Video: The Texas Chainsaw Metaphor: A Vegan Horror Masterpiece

That either completely vindicates my take or completely refutes it and I don't know which. So the source of the horror is established at this point and what the film wants to do then is use this to subvert an image. In this case it's the image of a family dinner as something wholesome, heartwarming.
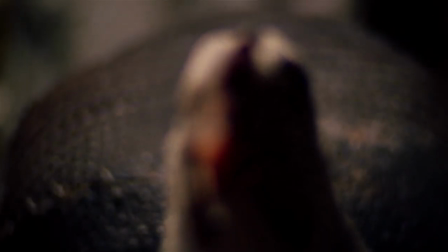[8:39]
You have a family gathered around here to partake in a meal and
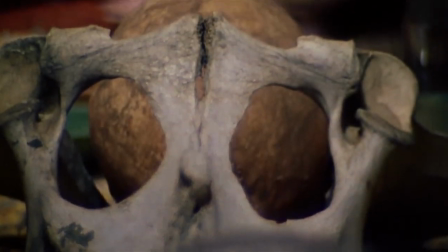[8:44]
everything here is making sure that we understand that something disturbing is going on.
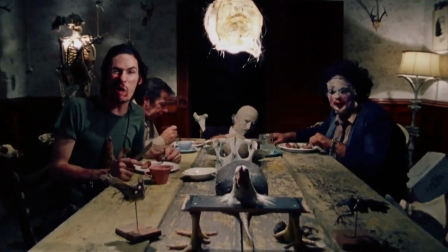[8:49]
Something to note here is that once again they are keeping the source of the horror live. That is that they could have served up pre-sliced protagonists, that's absolutely possible, but what they wanted to do is show the methods of slaughter in action. What they're trying to do is make sure that you see the end product and you remember the means of production, and that's often very key to vegan activism. Now I want to pause at this point because I feel it is a compelling case and in researching this disappointingly I found that I am not the first person to notice it. In fact a fair few people have commented on it and it's on the Wikipedia. So much for originality. I guess I always have my my take that it follows as about the Thought Patrol so I've got that. Of course in researching I wanted to know if the director had an opinion on this. The director, Toby Hooper, is well aware. In fact, whilst filming he actually gave up meat. I think it was a bit, maybe it was a bit too on the nose. However, Toby Hooper is not exactly on board with this reading. As I mentioned, a fair few people have approached the Texas Chainsaw Massacre as a vegan or vegetarian film and when they do that they often tend to quote the director in shorthand and have him saying the film is about meat. But that's a little misleading. What you need to do I feel is look at the whole quotation from the director.
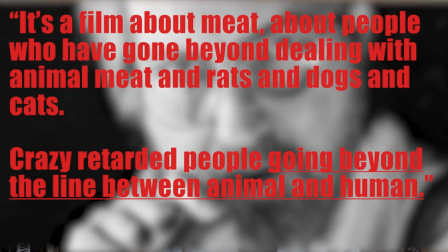[10:28]
For Tobey Hooper the problem isn't so much the methodology which is unfortunate and necessary, it's more that these methods are being applied to the wrong beings. So sad to say the director is not down with this interpretation.
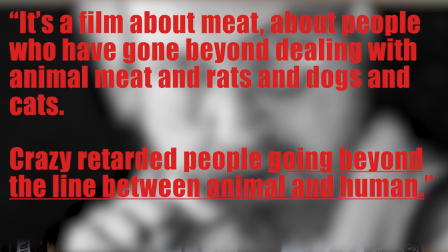[10:46]
In short, the director disagrees with seeing the Texas Chainsaw Massacre as a pro-vegan film. However, it is current year and a direct refutation of this interpretation from the creator himself, that's not gonna stop us, hell no!
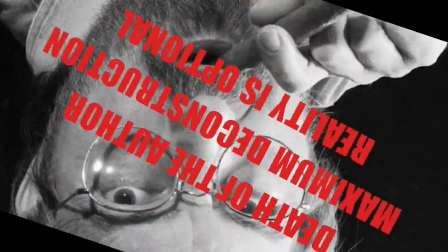Unfortunately for my originality score, a lot of what I pointed out has been brought up before. I guess my claim to originality might come from pointing out one pivotal scene that I don't think has been commented on as much.
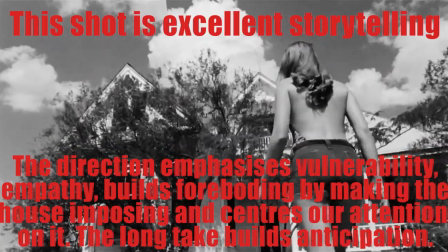[11:21]
The Texas Chainsaw Massacre consistently brings the horrors of the meat industry and animal agriculture to the fore,
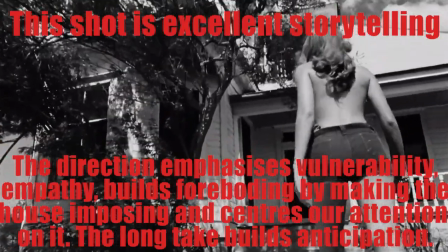[11:28]
but I feel it goes beyond that in one pivotal scene.
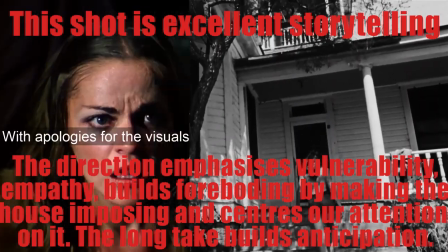[11:32]
This comfy living room is littered with bones and the furniture is constructed from bones.
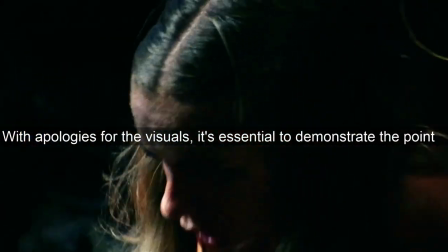[11:40]
Now this is a striking visual and it's behind what a lot of vegan campaigning tries to do, to reveal the horror that's been hidden,
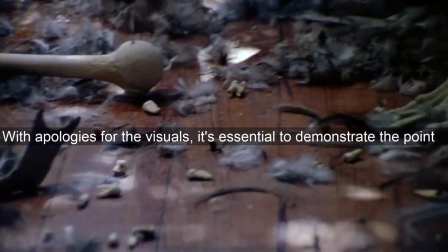[11:48]
to make it very clear that animals have had to die to make a product.
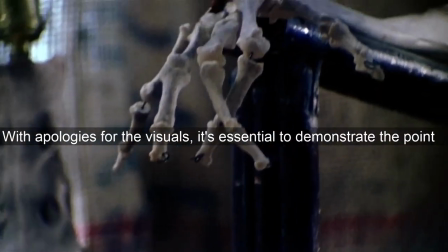[11:54]
In the context of the film it's trying to show that the Sawyer family are deranged but on the
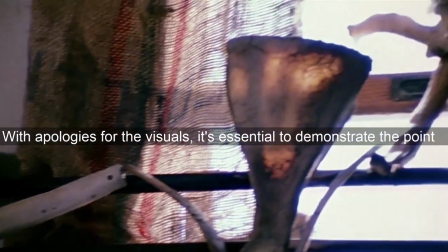[12:00]
level of the messaging what it's showing is that so many commodities have been made from corpses,
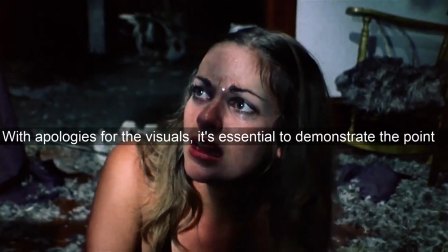[12:07]
that a hell of a lot of animal suffering is involved in something fairly normal,
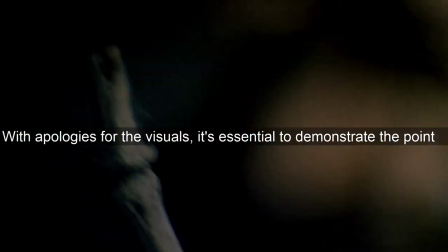[12:12]
from just your living room to the family dinner.
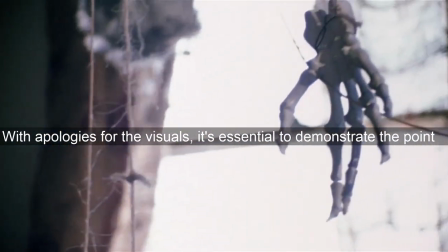[12:17]
And in doing so it's trying to denormalize it.